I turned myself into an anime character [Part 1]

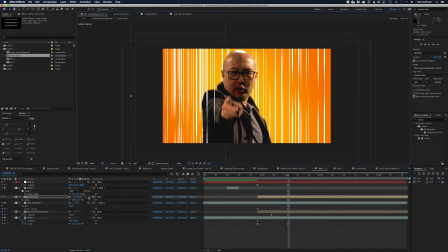1480s
And we're just going to make them a little bit larger too. We might actually, you know what, we'll make these 3D. What we're going to do is we're going to basically parent these action lines to the null, And we're just going to make them come up just a touch too, so they sit forward a bit, just until this number becomes 0.
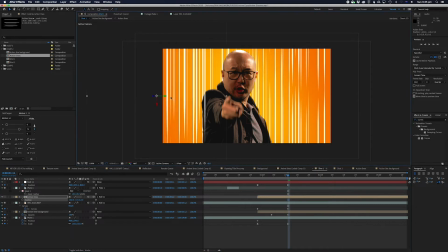1497s
We'll just make this z-axis 0. And we'll actually even go further than that. Alright, and then we'll shrink it back down, because it is a little bit big. But we do want to keep these lines in here, just so they have a little bit more interest to them.
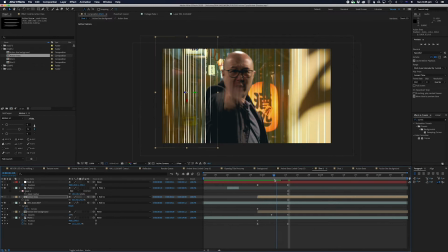1512s
So, and you can see here, you can kind of see where the comp is not working, where the comp is chopped off. So what we're going to do is we're going to fade them in for about here. So actually, we might even do that. Let's do this.
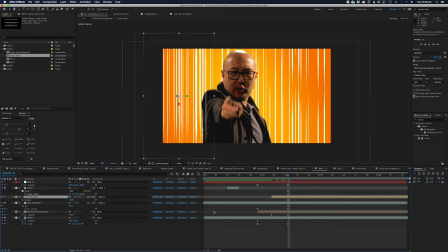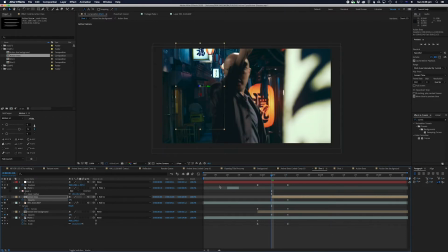1532s
Let's fade it in from about here, so we can't see where the edge gets cropped off. You can kind of still see it there too, can't you? Maybe that's a bit better.
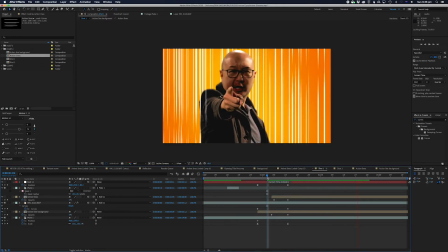1547s
No, you can't see it. So we've hidden that line, which is great.
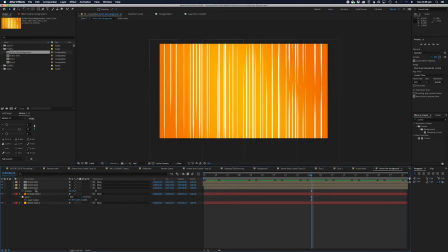1553s
Okie doke. Now this was something I thought I was mucking around with before, and I actually thought looked kind of cool.
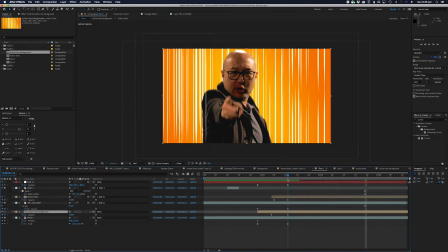1561s
So what we can do is, to make this look a little bit more interesting, we can actually make another set of lines here, and we'll actually pull them across to the other side. And we'll also offset just a touch. Just remember to move your keyframes back so they match up with where we began.
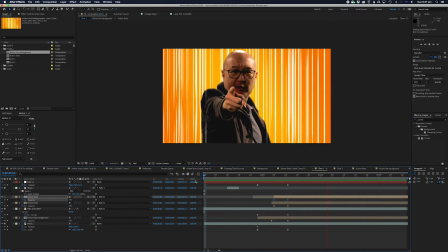1583s
That's kind of looking very close to what we've already kind of got. There's a couple little bit more flourishes we kind of need to do to make it work, but we're almost there. Alright, so
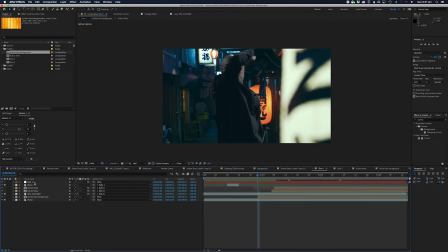1596s
now we want to add a little bit of camera shake here, just because, you know, it just demands it, let's be honest. And so I'm just going to add a new camera and go and make it 50mm. And we're just going to, and I'm going to make another null as well as my camera shake null.
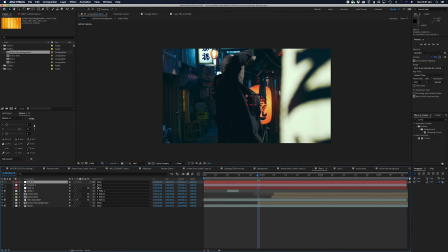1616s
And I'm just going to leave it as a non-3D item, and I'm going to parent the camera to that, because I actually just want to shake on the X and Y coordinates. I don't want to shake on the Z coordinates. Let's put a little expression here. So we're also going to add a slider expression, slider effect, slider control.
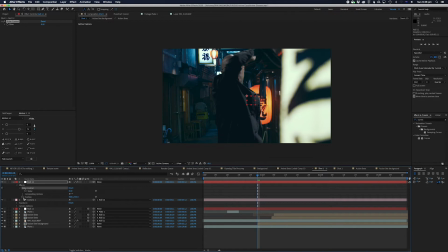1636s
And what we're going to do is twirl down and twirl down, and we're going to make sure your positioning is up as well. How you get there? Sorry, let me try that again for everybody looking at home. Press E to bring the effects up, which is the slider control, and then hold down Shift and press P, and we've got both those things up at the same time. And what we're going to do is we're going to make this wiggle,
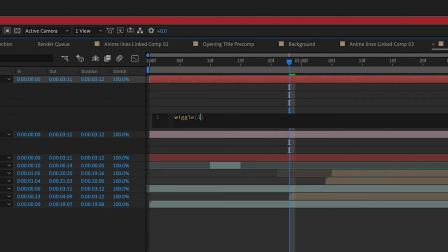1656s
so our favorite expression, wiggle, and we're going to make this 10, and then we're going to put comma. Oops, that was a full stop.
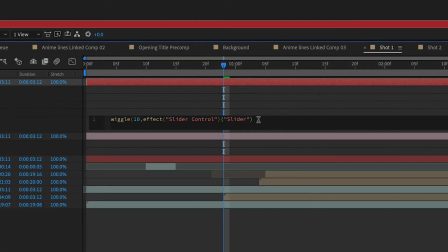1666s
We're going to press comma, and we're going to link it up to this, and we're going to close the bracket, and we're going to put a semicolon, and then we are done.
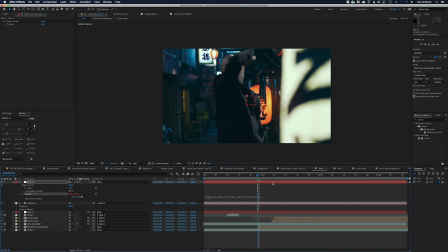1675s
Alright, so what has happened here is that we can actually now keyframe the wiggle expression, which is great. So right now, as you can see, nothing happens, which is to be expected. Actually, I need to make these action lines 3D as well, otherwise this effect won't work. But
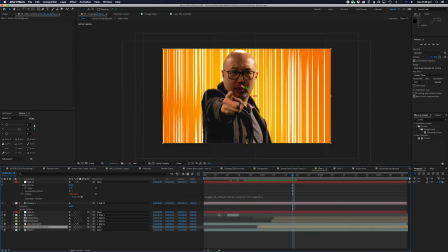1698s
I should make, alright, so let's do that.
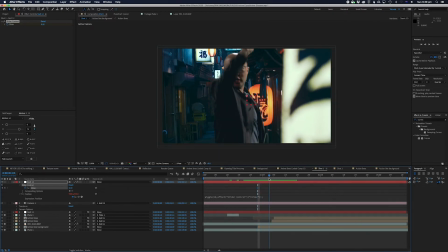1701s
Now, I'm going to keyframe it so that the wiggle, the camera shake comes in as soon as we come to the end here. And so I'm going to make this 10 as well. And what you're going to see is it'll start getting really shaky as we get into the anime portion of the footage.
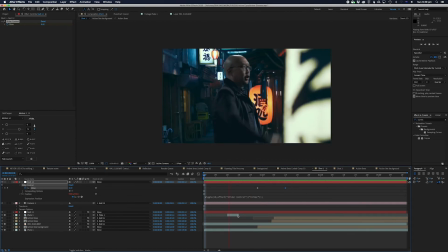1720s
Gives it a little bit of energy. Now, there's an issue here.
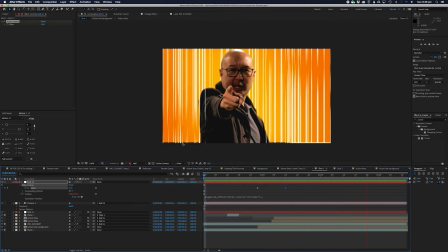1723s
I don't know if you can see it. It's very subtle, but we can see the edges of the action plate, action background plate that we created. And that's because the wiggle expression is actually moving this plate at the back out of bounds.
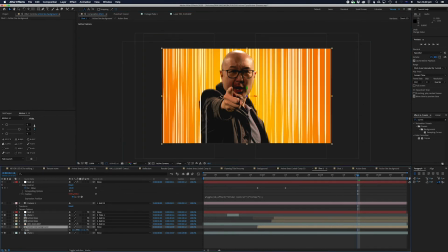1739s
So what we're going to do is we're just going to cheat a little bit, and we're just going to zoom this up, you know, just a little bit.
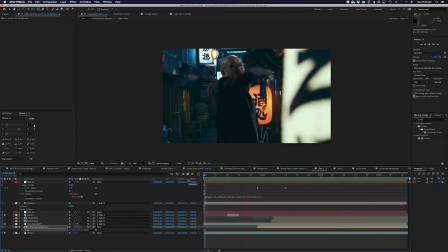1745s
All right, let's try that one more time. And that fixes that issue, which is fantastic.
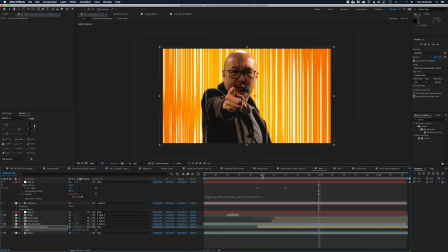1750s
And that's what we want. Now, if you want to just add even more, just make it even more ridiculous, we're just going to put a keyframe here and then go to the end, and we're going to push this to the side,
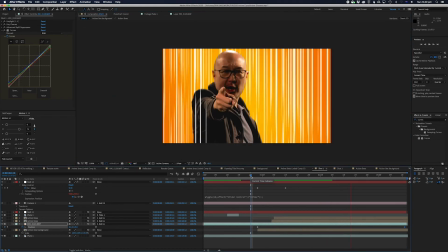1764s
so I'm slightly drifting. And as I'm doing that, you kind of see it's very anime, because that's what anime characters do.
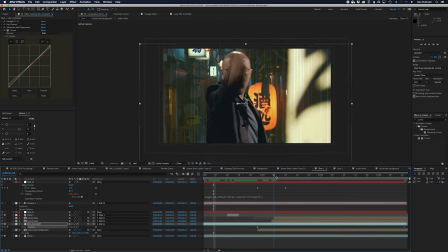1772s
So they point and they stand there. Now the action lines are slightly getting in the way, so I'm just going to make sure to keyframe those as well.
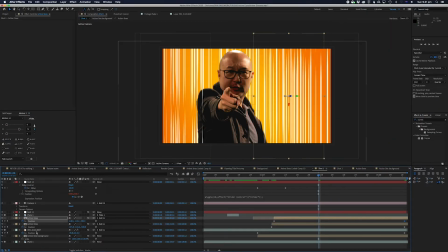1788s
All right, so just to give a little bit of variance, I'm actually going to go in back into the action line background, and I'm actually going to cut out a section of it.
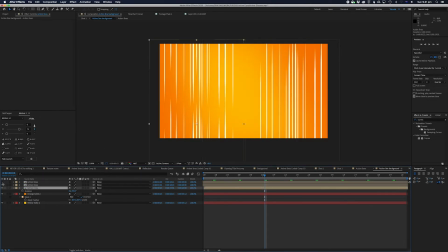1796s
So I'm just going to solo. I'm going to turn off these two so you can see what I'm doing. So here, I'm just going to put a slight feathered mask on this section here of the footage, and I'm going to subtract it, so it's the opposite way around. And I'm just going to put a little bit of a feather just there, just to make it a little bit more interesting in some sections.
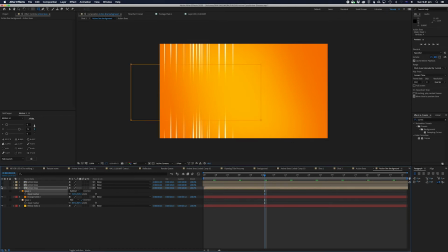1815s
And I'm going to duplicate this. I'm going to copy this mask, and I'm going to paste it on some of the other ones as well.
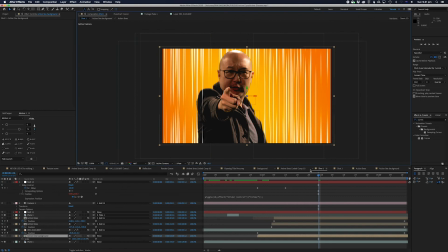1826s
And that one as well. Just to kind of give it a little bit more variance in the background there, which I think it just makes it look a bit more interesting. And likewise, I actually like the fact that the opacity is a little bit lower.
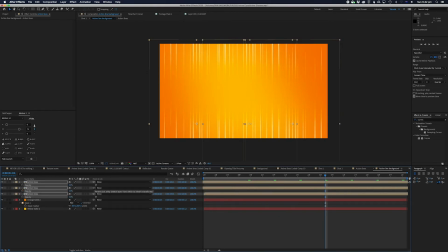1842s
So we're going to drop the opacity on all these just a touch, maybe about 50. Because I don't want the lines to be solid.
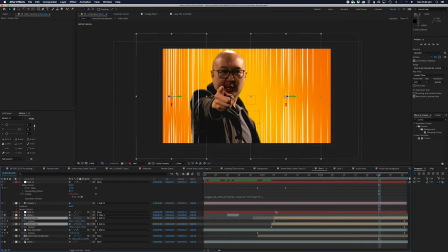1849s
I think actually the lines looking solid actually kind of detracts from the look a little bit. I was watching a lot, actually, the best example I think of where they've kind of done anime lines in real life is Scott Pilgrim versus the World. And they've done an excellent job of sort of breaking the style to make it look
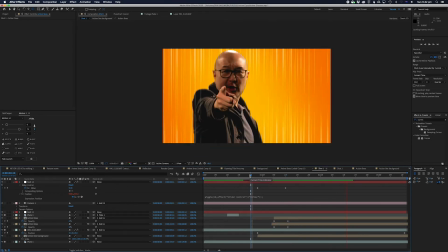1869s
a lot more comic booky than a lot of comic book movies do, if you know what I mean.
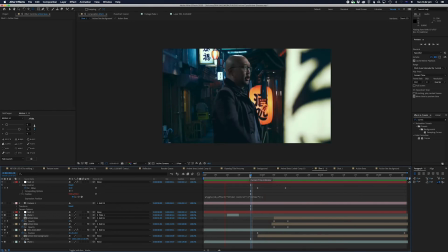1874s
Like using a lot of those tropes in a really interesting way. So that's subtle.
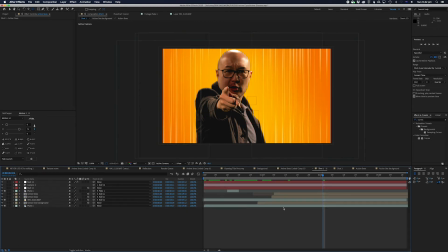1878s
So now we're going to put one more effect on, and then we're going to go back here and do it.
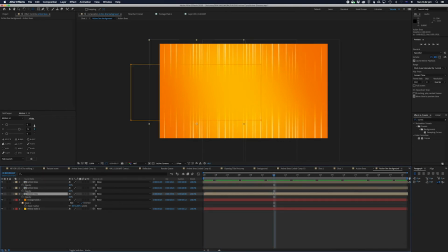1884s
So we're going to do this effect. We're going to put a glow effect on. So what you're going to do is we're going to look for the glow effect. So you're just going to make sure there's a lot of random effects in here, but glow is it's a very basic one. Just make sure you don't go to the Factory Pro one. It's just called glow. And so it's right here, stylize, glow.
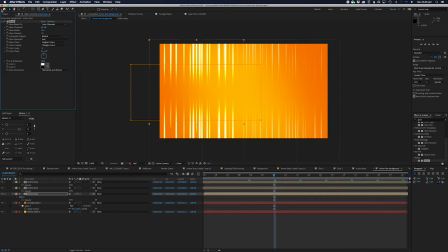1903s
And right now you can kind of see it's very, very bright. Now, if you are on, now this is something that you need to know. If you set your project up as an 8 or 16-bit project, this glow effect won't look as good. So I'll just show you what I mean. And how you change your project is here.
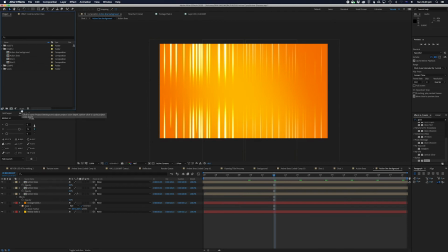1922s
There is a little button here that says 32 bits per color something, or BPCS. I actually don't know what that stands for, but it's a 32-bit color space. Now, if this was an 8-bit color space, which it generally comes in as a default, so the way you switch it is you hold down the Option key or the Alt key, and then you change it.
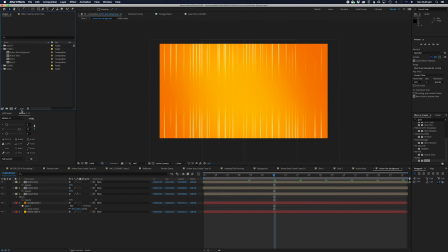1941s
And you can see the glow is not nearly as dramatic. Now, the reasoning for this is that the color space opens up every time you basically change it from 8 to 16, but there's no dramatic effect.
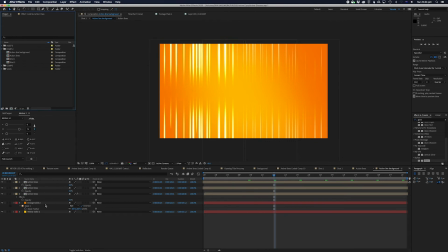1957s
But when you go to 32, this happens. And the reason being is that the brights get very bright and the darks get a lot darker. So that means that there's more space, more highlights to play with, which is really awesome.